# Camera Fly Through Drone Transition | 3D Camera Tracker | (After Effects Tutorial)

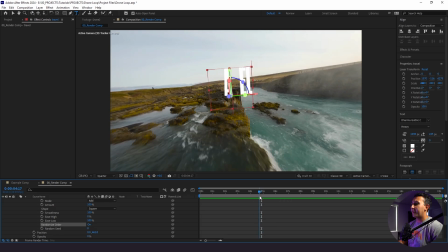4:09 And I really like the way this looks. And say we wanted it to animate in a different order or something like that, we could just change the random seed.
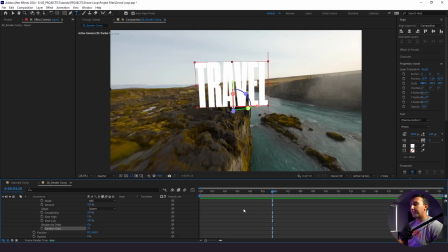4:16 So now it animates it in a completely different way. And this is what we're gonna stick with. So the next thing we're gonna do is bring in our second drone clip.
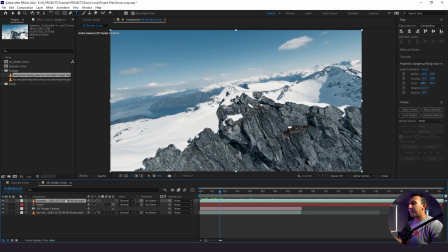4:22 So I have my second clip right here. And similar to before, I wanna find a good starting point within the clip from when we do our transition.
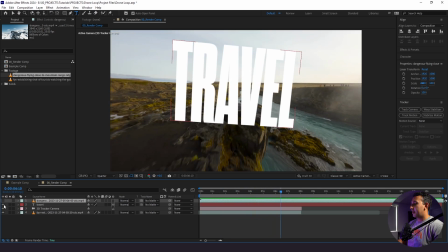4:28 So I know our transition is gonna come in like right here. And you know, my best practice that I found with this is almost doing a little bit of a match cut.
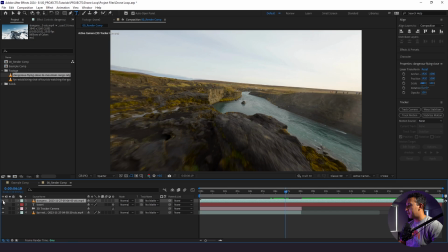4:36 And this shot at this point is going pretty straight for the most part. So when I'm going through our clip here, I wanna find a point where it's gonna go pretty straight too.
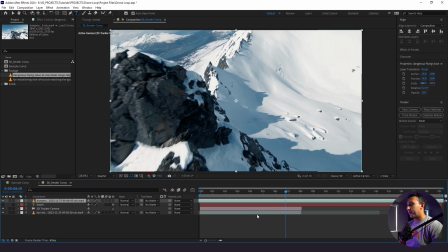4:43 And it doesn't have to be perfect, but I kinda like this area where it starts. And it can kind of pick up right where this clip is leaving us off at.
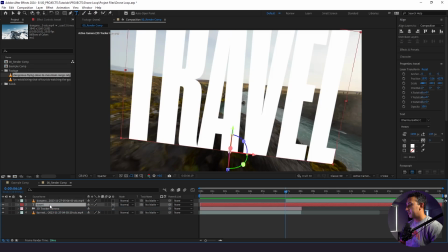4:50 So I'm gonna just hide our clip momentarily. I'll bring our text layer to the top and we're gonna back up a little bit.
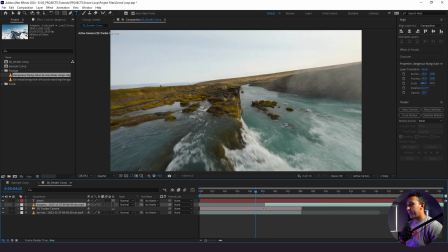4:58 And I'm just gonna drag our clip back. Now I'm gonna mat our new clip to our text layer.
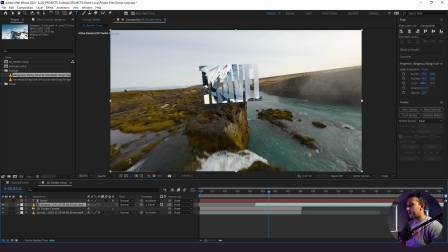5:02 So I'm just gonna take our pick whip here and mat it in, and then we will show our clip, and now we could see how it animates in just like this.
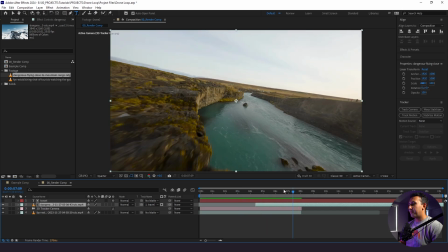5:10 It's really weird how it jumps from being almost full screen back to the original clip. And the reason for that is because we have this entire clip matted to our text, but we only need it matted for when we actually see the text.
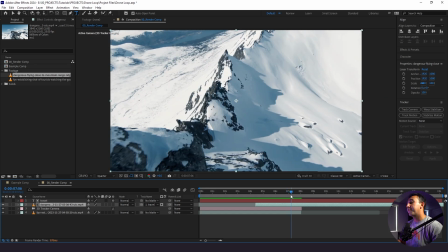5:23 So I'm just gonna go to right here where we have it at full screen. And this is why we scaled up the text earlier, by the way. So we have the full screen point of view of our new clip. So I'm gonna take my new clip and I'm gonna select Control Shift D, and that's going to split the clip in half.
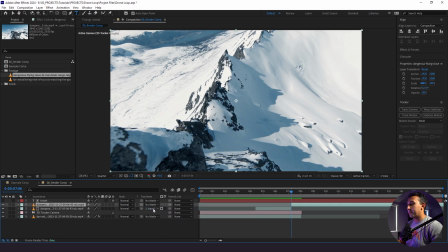5:38 And then I'm going to remove the mat that we applied originally because this clip is now split into two.
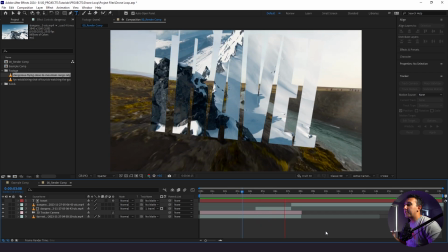5:43 So now here's what we have. It's gonna animate in, and now it's gonna stick to the full screen, which looks really cool, and it just flies in like that.
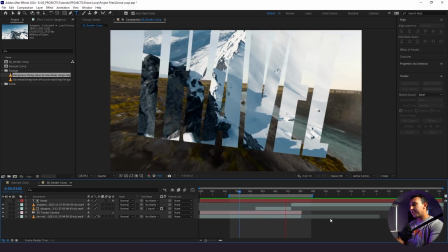5:51 And essentially, this is really how you do the effect, but this is a little hard to read, and I wanna spice this up just a little bit more, so stick with me for a second.
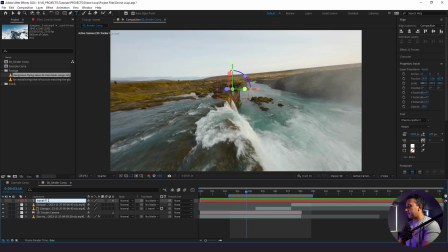5:58 What we're gonna do is change this first text to Travel Fill. We're going to duplicate this text. We're going to change it to Travel Stroke. I'm going to show our text so we can see it.
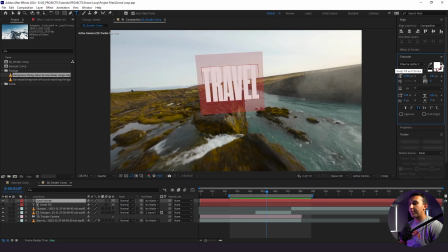6:10 I'm gonna go to our character panel, click this button right here, this little corner arrow button. It says swap fill and stroke. So right away when I click it, it turns our letters into a stroke instead of a fill. And this way we can just read it a little bit better.
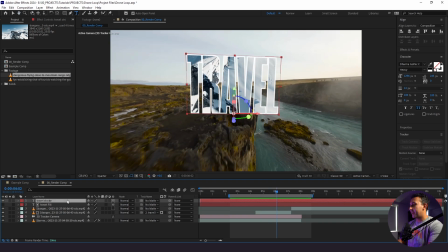6:22 Now what I wanna do is make it pop out just a little bit more. So I'm going to add a fun little glow, because is it really a tutorial if we don't add deep glow?
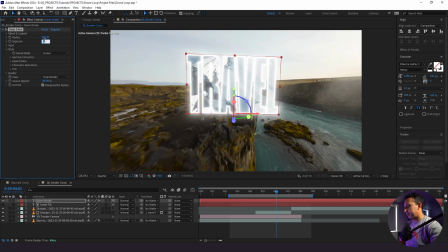6:30 So I'm gonna add glow here, and I'm going to change the exposure to something like 0.25, something pretty low.
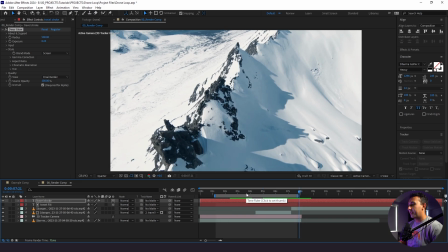6:37 So now here's what we have, and it goes through. And it looks really nice. And the cool thing about this is that it stands out a little bit more, adds just a little bit more contrast.
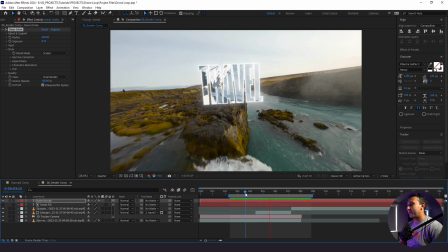6:45 Now, if we want, we could take this a step further, which is what we're gonna do, and it's really simple. So remember before how we messed around with our random seed?
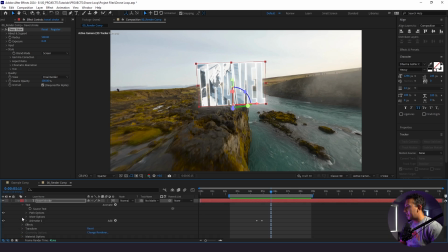6:51 We're gonna go down to our random seed again for our animator, for our stroke text. And I'm gonna go down to range selector, advanced, and with random seed, I'm gonna just move this around.
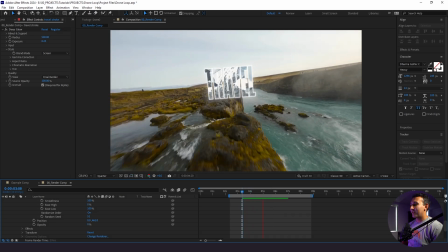7:02 So now, when we watch it through, you're gonna see some of the actual text animated in at a different time.
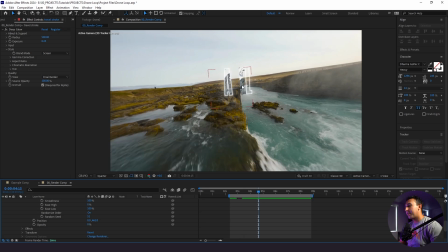7:09 So we're gonna have our stroke text animate in, and then also our fill text animate in, and it's all gonna be randomized, which is really cool.
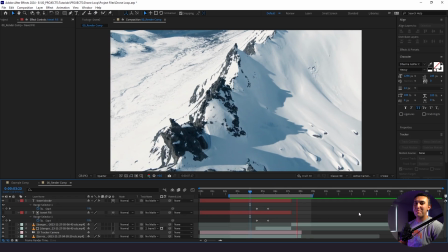7:15 And this is how you make a fun drone fly-through effect using Adobe After Effects. Let me know what you think in the comments about today's tutorial. Thanks for watching, and stay creative.